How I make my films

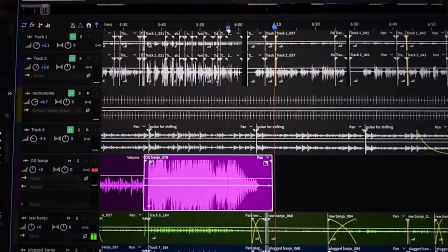[4:03]
hear that beautiful harmonic swell that was completely unintentional but when you work with analog stuff things like that happen and it's just gorgeous
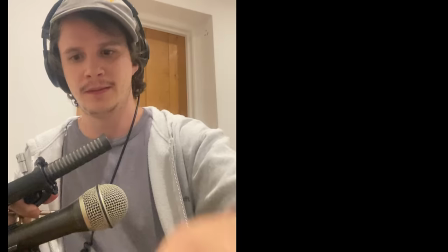[4:12]
once the instruments were down i laid over the vocals i recorded this with a couple
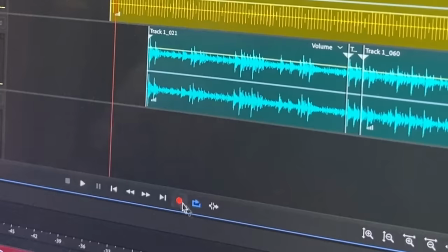[4:16]
of microphones strapped together so that I would have the most options when I mixed
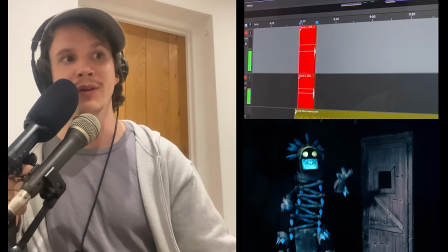[4:21]
the piece. One, two, three.
High up in the hills of Appalachia, on a long and lonesome dusty road.
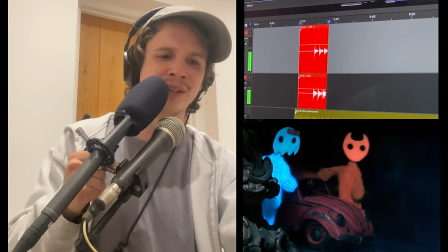[4:30] Two young lovers driving, soon to be arriving, at the door of Granny's small abode.
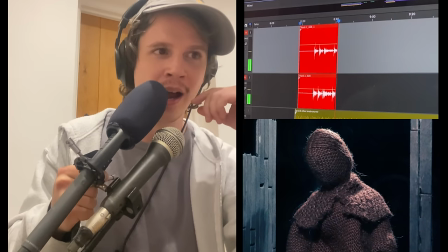[4:35] Granny seemed more frail and more distant, but she of course had every right to be.
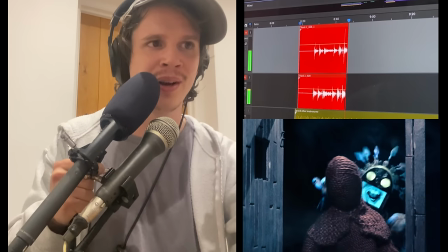[4:41] Grandpa had departed, left her broken hearted, wallowing in pain and misery That last phrase is hard to do on a single breath So there are a couple of props that I was lucky enough to find on
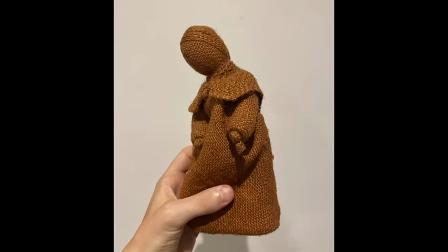[4:53] eBay This grandmother doll I think I got from Australia I got it alongside another one actually
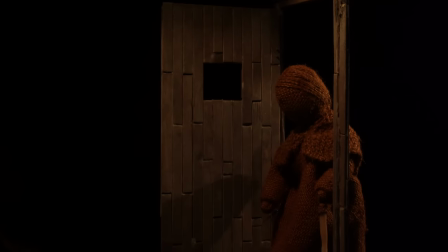[4:59]
that does feature in the piece But very elusively and no one actually
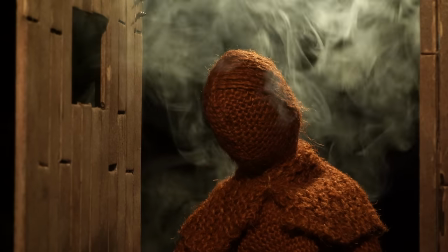[5:03]
has spotted this character yet So there's a challenge for you In terms of look and scale,
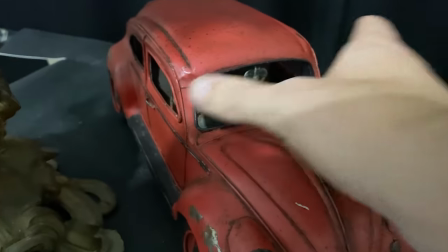[5:08]
these dolls really were perfect as was this little beaten up tin VW bug that I found on eBay too.
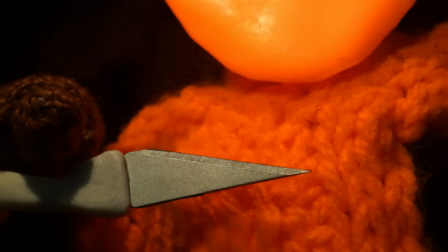[5:15]
Some of the props did require making though, including Granny's knife, these little glasses that I made out of epoxy glue.
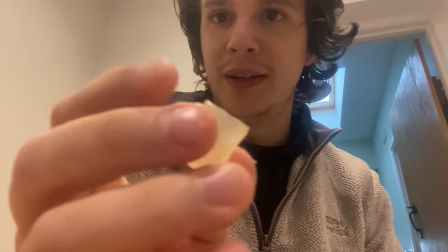[5:22]
So when this cures, it should look something like this one I did prior. And most extensively, these cabin doors that I made out of popsicle sticks.
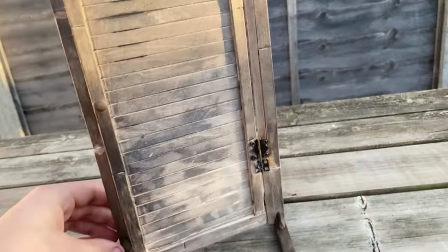[5:31]
I think this is going to work pretty well. And aged using acrylic. I make these films entirely by myself,
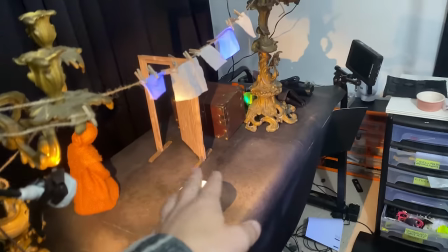[5:37]
and I'm often asked how I'm able to get two puppets or more on screen interacting or seemingly interacting with each other.
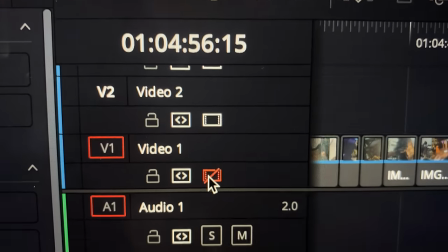[5:45]
The answer is that I comp them together. Some of you might know the green screen technique.
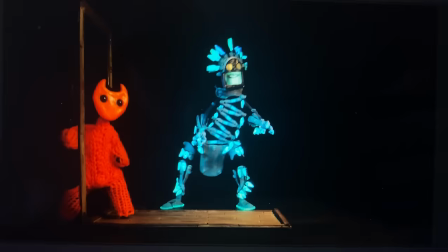[5:50]
Now you can join multiple elements that way, characters, props, backgrounds in a single scene.
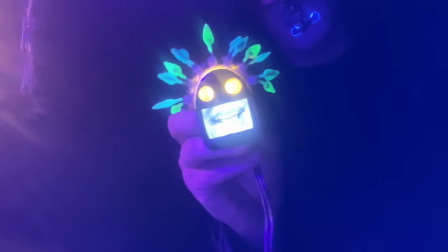[5:55]
By shooting on a black background I'm essentially able to use black in a similar capacity to how the green is used in green
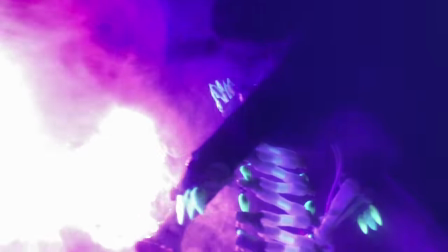[6:02]
screen but it has the added benefit of not having to be removed afterwards because the black actually serves as the background.
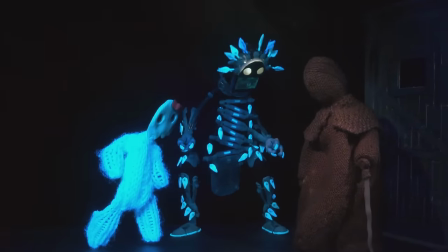[6:10]
So because these characters were mostly comped together you would seldom get them interacting physically with each other and in instances where they seem to do
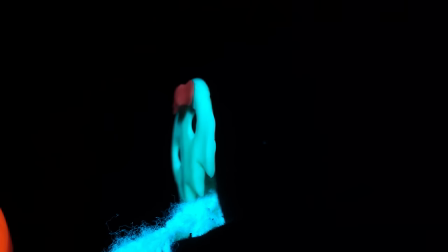[6:19]
this it's usually the result of careful masking or it's a close-up so I'm able to operate half of two puppets with each of my hands simultaneously.
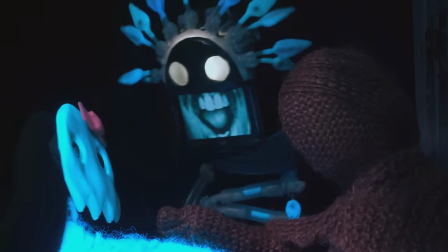[6:28]
Such considerations might seem to limit possibilities but I view this as a challenge and it's only an issue if the audience picks up on it and i
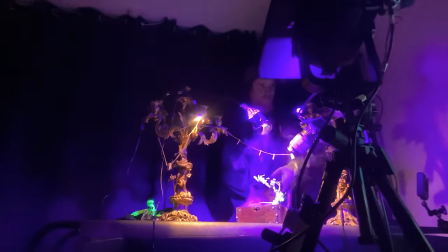[6:35]
don't think i don't think you did now that particular technique i've done many times before but i did discover some new ones during this project and
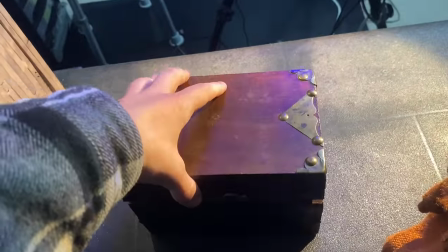[6:42]
this next one i found really interesting now this chest here has doubled as a bed a deck a table in in various
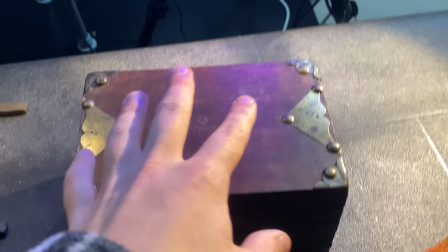[6:50]
contexts so i do reuse it a lot and i would like to use it as a table in this context however it has just been used in the scene prior as
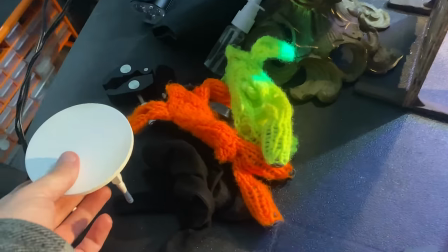[6:58]
a bed and i think that might be a little bit confusing. So I found this table. Problem is, as you can see, it's way too small.
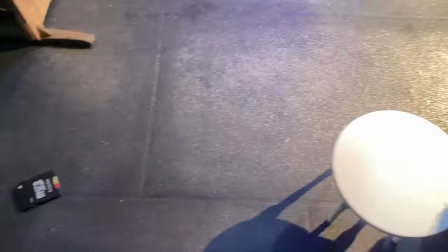[7:05]
However, if I position it in a way that on the screen it's larger,
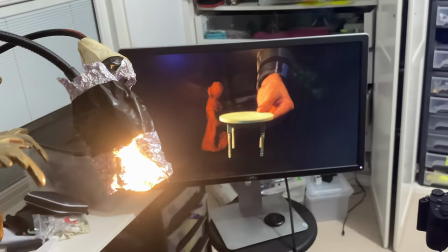[7:11]
just using perspective, I might be able to find a way to do it. So we'll just clamp it somewhere like this, floating in front of the action.
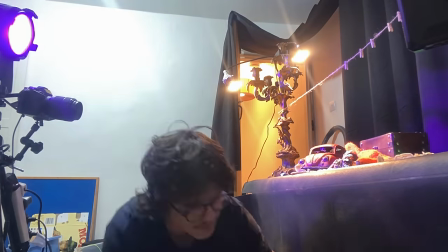[7:20]
In order to finish the film in time for Halloween, I calculated that I had to shoot about 30 seconds of footage a day.
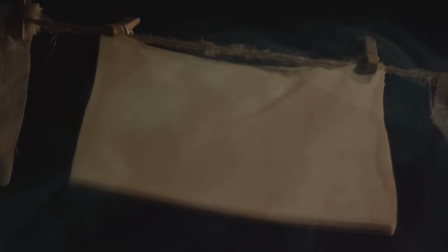[7:26]
But the film also contained a short but very visually distinct segment in this shadow story sequence.
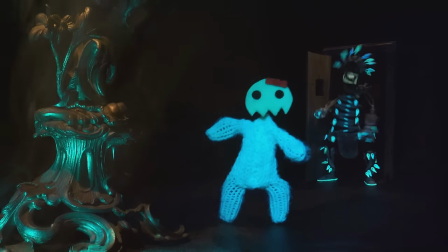[7:33]
As a sequence I wanted it to step back a little from the action, but not slow it down to the point that it feels like a jumped up powerpoint presentation.
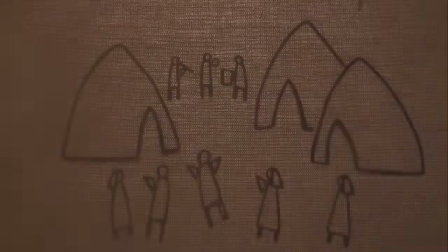[7:42]
So here's what I came up with.
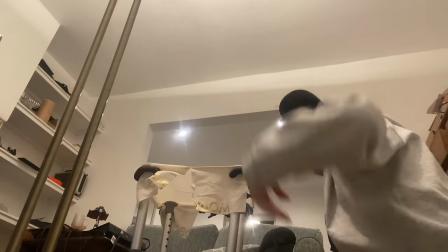[7:44]
I flipped a stool over and stretched some nicely textured material over the legs, lit it from above and placed the camera beneath looking up.
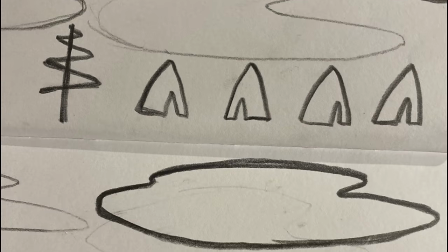[7:53]
The most complicated part in terms of fabrication were these 2D characters and props that I designed, specifically because they would have to be cut out.
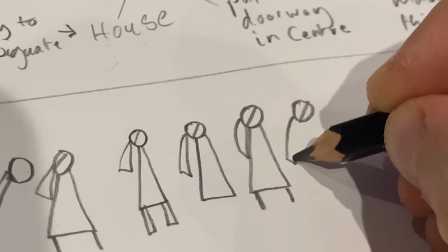[8:02]
Given that some of these characters were just a few millimetres tall,
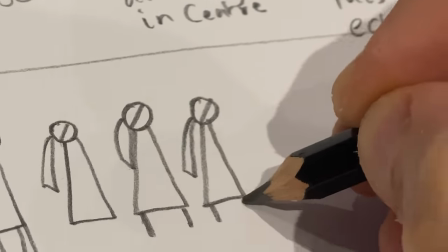[8:05]
this was going to be very, very difficult and this actually is where the 3D printer really saved the day.